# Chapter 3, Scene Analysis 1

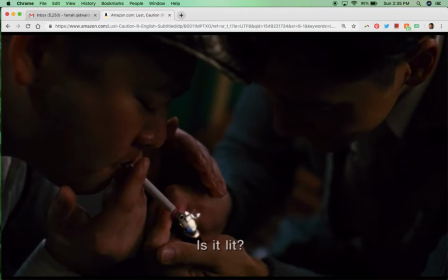It's foreshadowing something much darker. So let's watch.
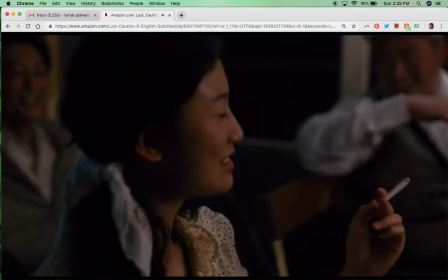They're all laughing. They're smoking. The friend takes the hit.
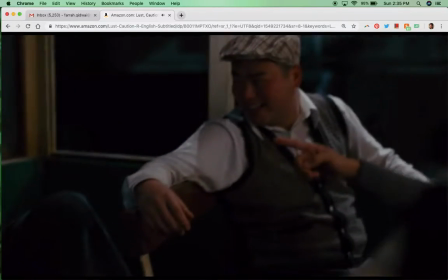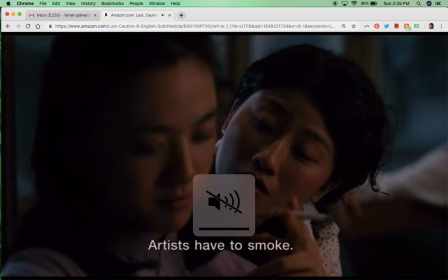She has to talk Wang Chachi into taking this hit, right?
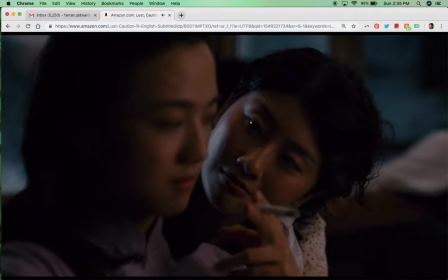Just like she'll be the one to talk her into losing her virginity.
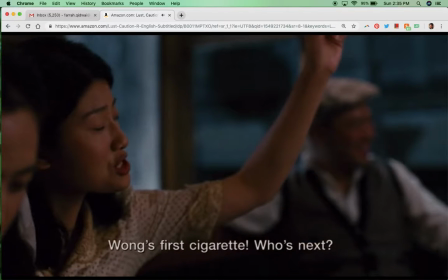Okay, she smokes the cigarette. Now look carefully over who is the one that's going to take the next hit on the cigarette after Wang Chachi. Watch. Who was it?
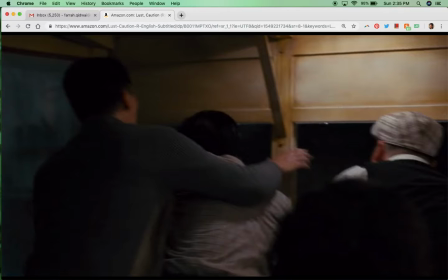It's the one who will take her virginity, okay? It's very subtle. We wouldn't even notice it. But watch the level of detail that the filmmaker is the pains the filmmaker is taking in the level of detail to prime the viewer. Let's keep going.
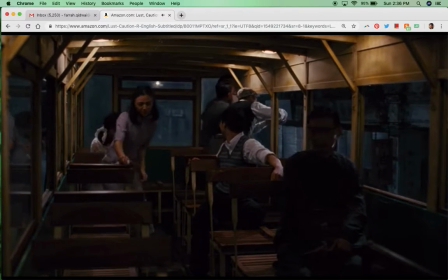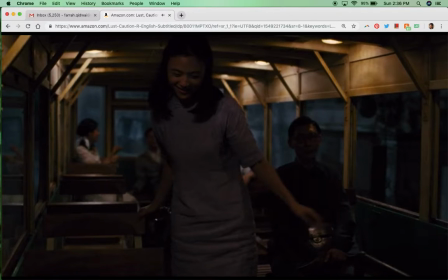Okay, now this is the second movement in this same scene. Wang Chachi is separating herself from the group. We can think of that as foreshadowing as well, right? That she's separating herself, and in later points in the film, she'll be different from the rest of the student group that will become like a group of spies.
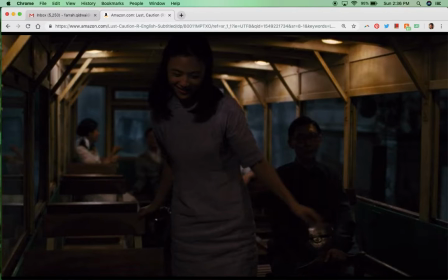She'll play a different role, okay? And Kwang Yu-min is going to pursue her. I want you to pay attention to how the friend feels left out here, okay? In the alternation of shots, in the cinematography, and the order of editing.
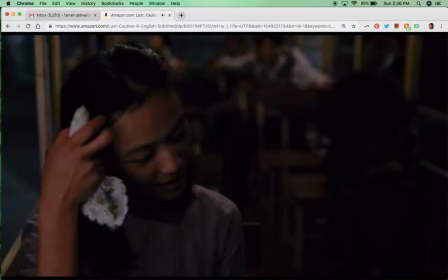Okay, Wang Chachi sits down. She has this beautiful shot.
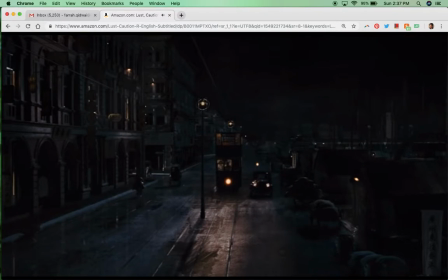Okay, the music starts.
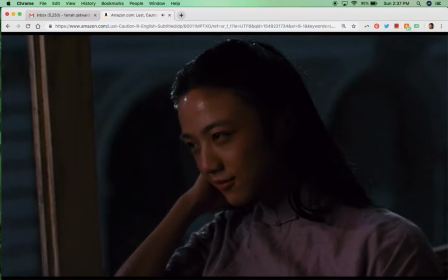Oh my God, look at this beautiful shot.
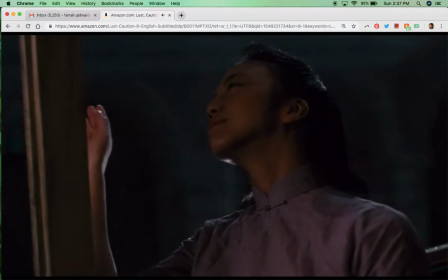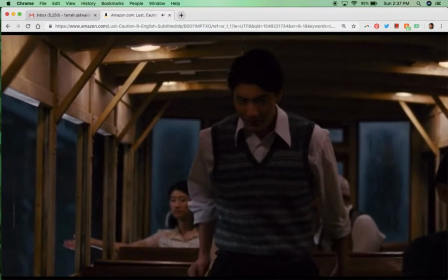I could cry right there. It's so beautiful. Okay, Kwang Yu-min approaches her.
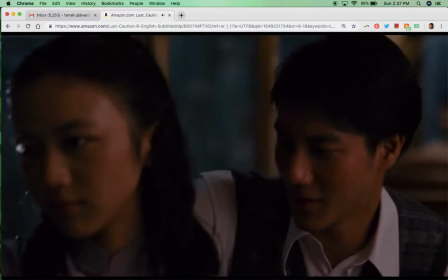This is the start of the romance.
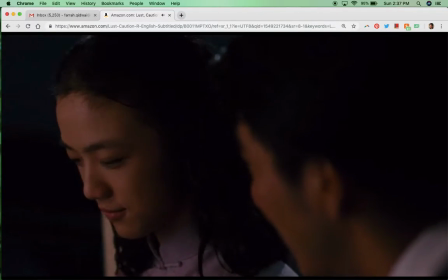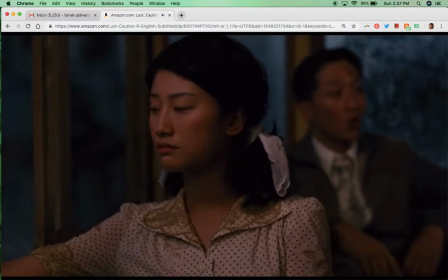Okay, look at the friend. The friend is jealous, okay?
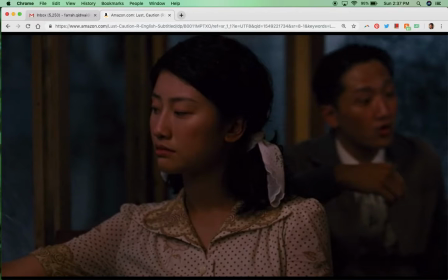So this is now the introduction of this idea of text versus subtext. The friend doesn't say anything, okay? We're inferring or we're analyzing her body language, her eye contact, to understand the embedded meaning,
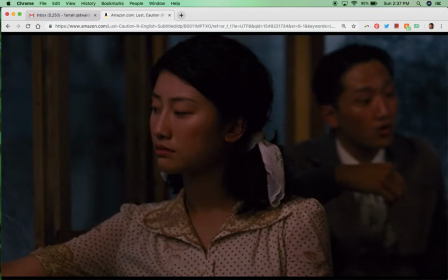the hidden meaning, the subtext of this exchange in this scene, that now this sort of jealousy is going to develop, right? I also want us to pay attention to the actual dialogue between Wang Chachi and Kwang Yu-min that we're going to see in just a second, right?
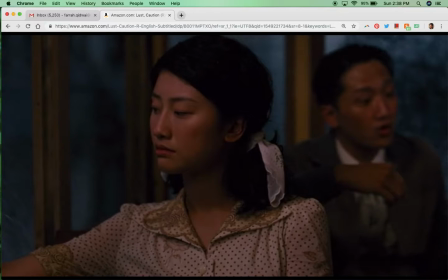They're not really going to say anything. That, in other words, the text, the dialogue of their conversation is not really going to reveal anything. But the subtext, the hidden meaning, is going to reveal so much. Let's watch it.
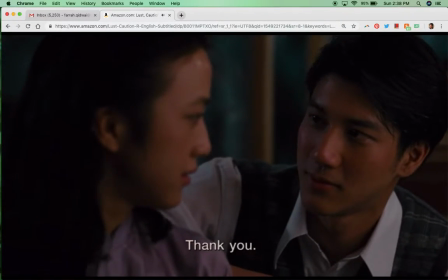谢谢你。为什么？
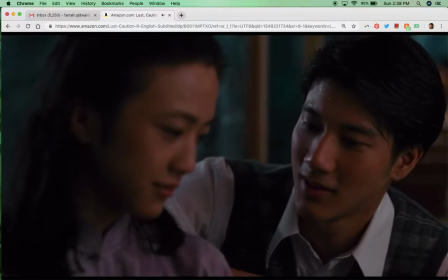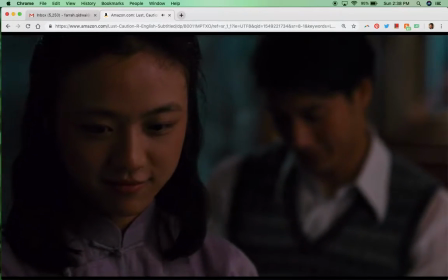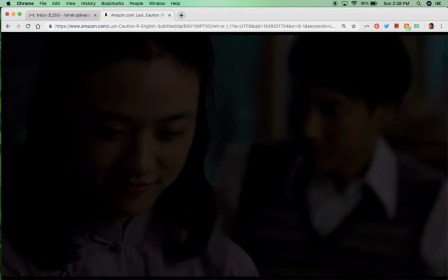The music, which is so haunting, it kills me every time, right? So he says, thank you. And she says, for what? And then all he can do is smile, right? If we didn't know how the ending of the film would turn out,
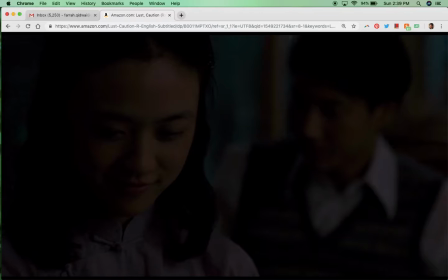we could say that this is such a sweet and beautiful scene of new love, of first romance, right? That he can't even really put into words how she has moved him, how she's touched her heart. So he says thank you, and she says for what? And he says nothing. And now she knows.
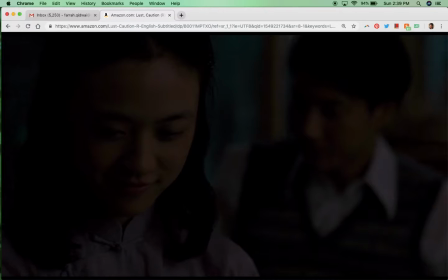That's why she looks down.